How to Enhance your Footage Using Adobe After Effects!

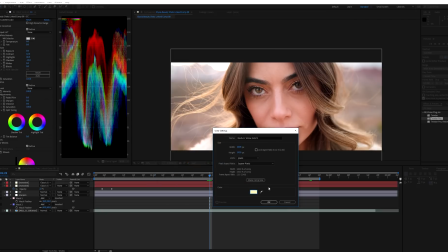And bring this a little bit to the orange, medium yellow, I guess. And we're going to make this hair glow, yo.
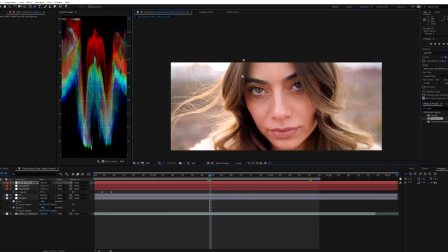Hit G, draw a mask around her hair exactly where we want the glow to be.
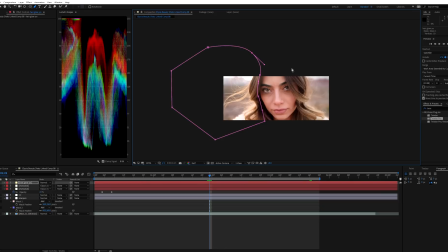Cool. And we're going to do it again here.
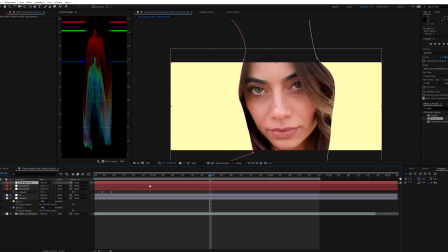Awesome. So that's pretty much the tutorial. So anyways, guys, I'll talk to you guys next time. Thank you guys so much for watching this tutorial. My name is Justin Melson with Happy Fox Productions, and I'm just kidding. This does look funny though. So we're going to go ahead and feather this out a lot.
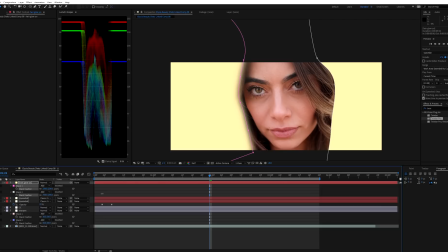We want to make this very subtle. So next thing we do is going to go to mode. I'm going to do a soft light.
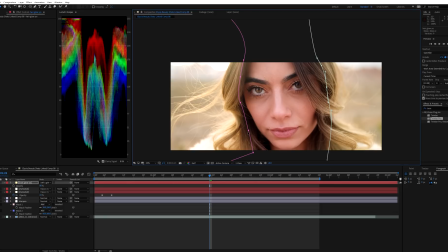So it's just giving her hair just a good amount of, you know, pop, nice little glow going on.
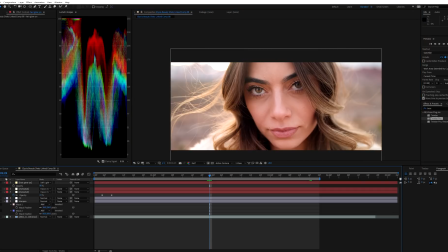So we can see what it looked like before and after. Looks good.
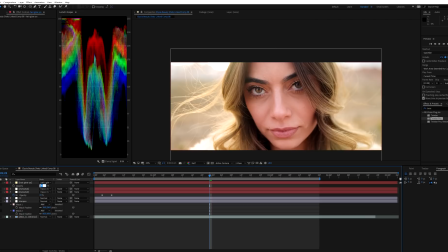Might even be a little too much. We could do 55. The next thing and final thing that we're gonna do is we're gonna add an overall glow effect to this entire shot. Similar to what we just did, but we're just gonna use the simple adjustment layer, and then we're just gonna type in glow over here.
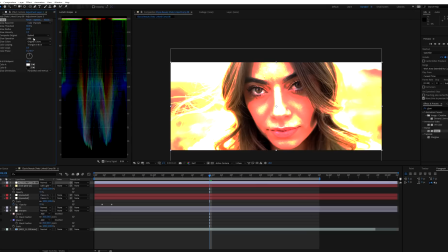Add that on. And obviously we don't wanna do that. So first thing I'm gonna do is from glow separation, we're gonna change that to add additive mode to screen mode. Instantly better. Change the threshold to maybe 85. And bring up the radius.
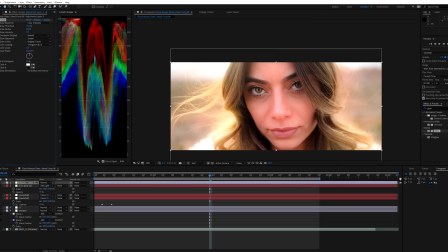So let's see what we got. Before, after. And let's just draw a mask around her hair again.
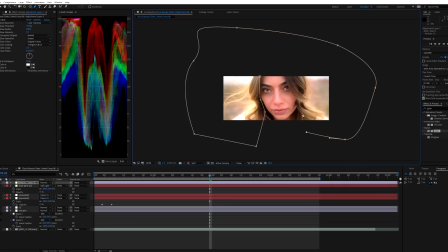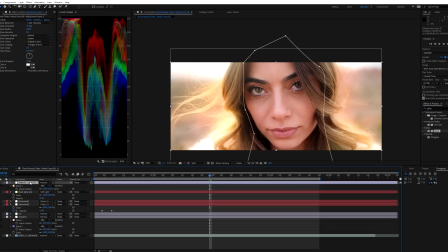Definitely too much. So easily we could just go hit T, maybe bring this down to 75.
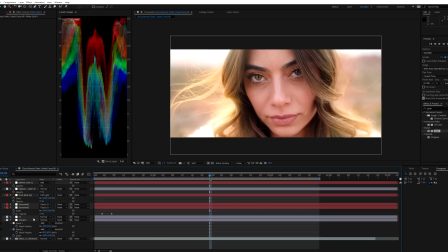Okay. I know I said it a bunch of times. These are the final two things I like to do. This isn't really necessary, but I like to do it because it makes me feel better. As you can see on our scopes right here, we are definitely clipping. We are at 100% IRE. In fact, most information over here is at 100% IRE.
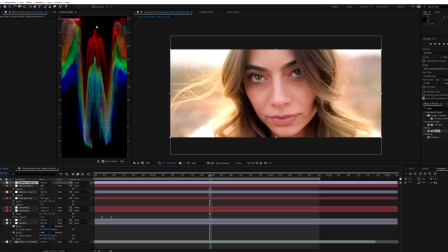So I like to, it just makes me feel better knowing that things are within legal color space and color boundaries, just because I do a lot of broadcast work and I've downloaded a lot of work from professional colorists. And I've noticed whenever I download their work, none of their information is really at 100%. The same thing with their blacks. A lot of their blacks rarely are at kissing zero.
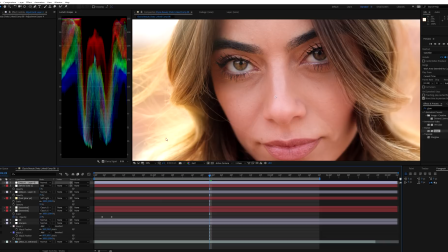My blacks right here are exactly where I want them to be, but the whites are a little too white.
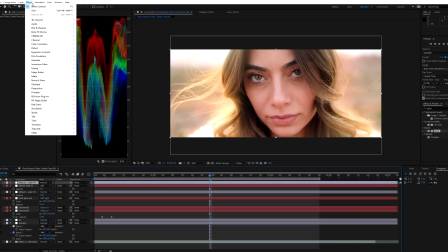And if you take that out of context, that sounds a little funny. But so we're gonna do effect, utility, HDR highlight compression.
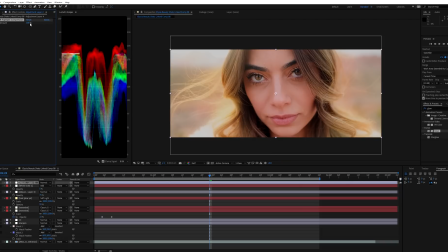And obviously that makes it look really washed out. So this effect I like to do at like 5%.
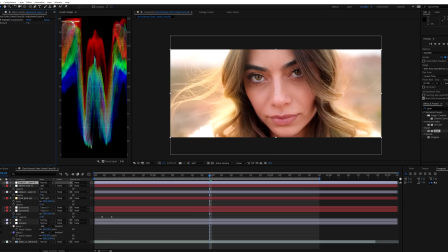And if you look on our scopes now, it just kind of compresses it a little bit. We don't want to push it too far, but for me, it just makes me feel better knowing that our whites are brought down a little bit. It's not really doing much to the shot.
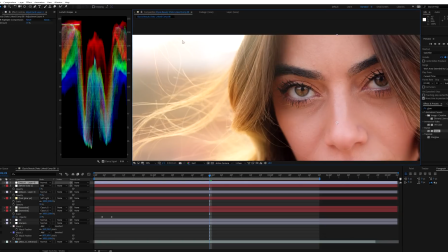Nothing that's really noticeable to the eye, but it is giving us a little bit of freedom in our whites. It's essentially just getting it away from that white, harsh digital roll-off to a much softer gray roll-off, and that is it.
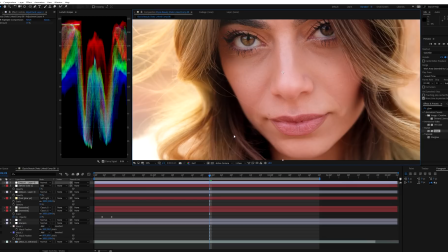And now the final thing I like to do is add some noise reduction because, I mean, this shot is pretty noiseless, but in the blacks is a little bit.
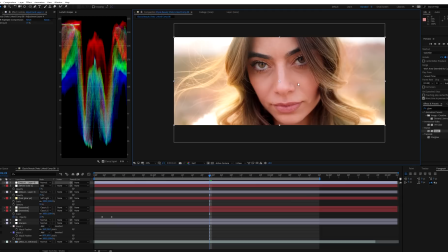And again, this shot, we're supposed to make it like soft and glowy and fantasy looking, so that's the final thing we'll do. Control-Alt-Y for another adjustment layer. Gonna go into Denoiser from Magic Bullet. Throw that on there. Now this should be the last thing you do because this does eat up a lot of computing power.
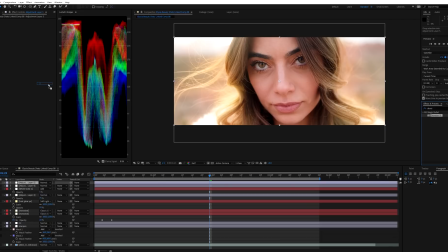This is always the last thing I throw on there because if you throw it on in the beginning, you're gonna have to be processing every frame of this and it's not fun. So reduce noise probably by 75%.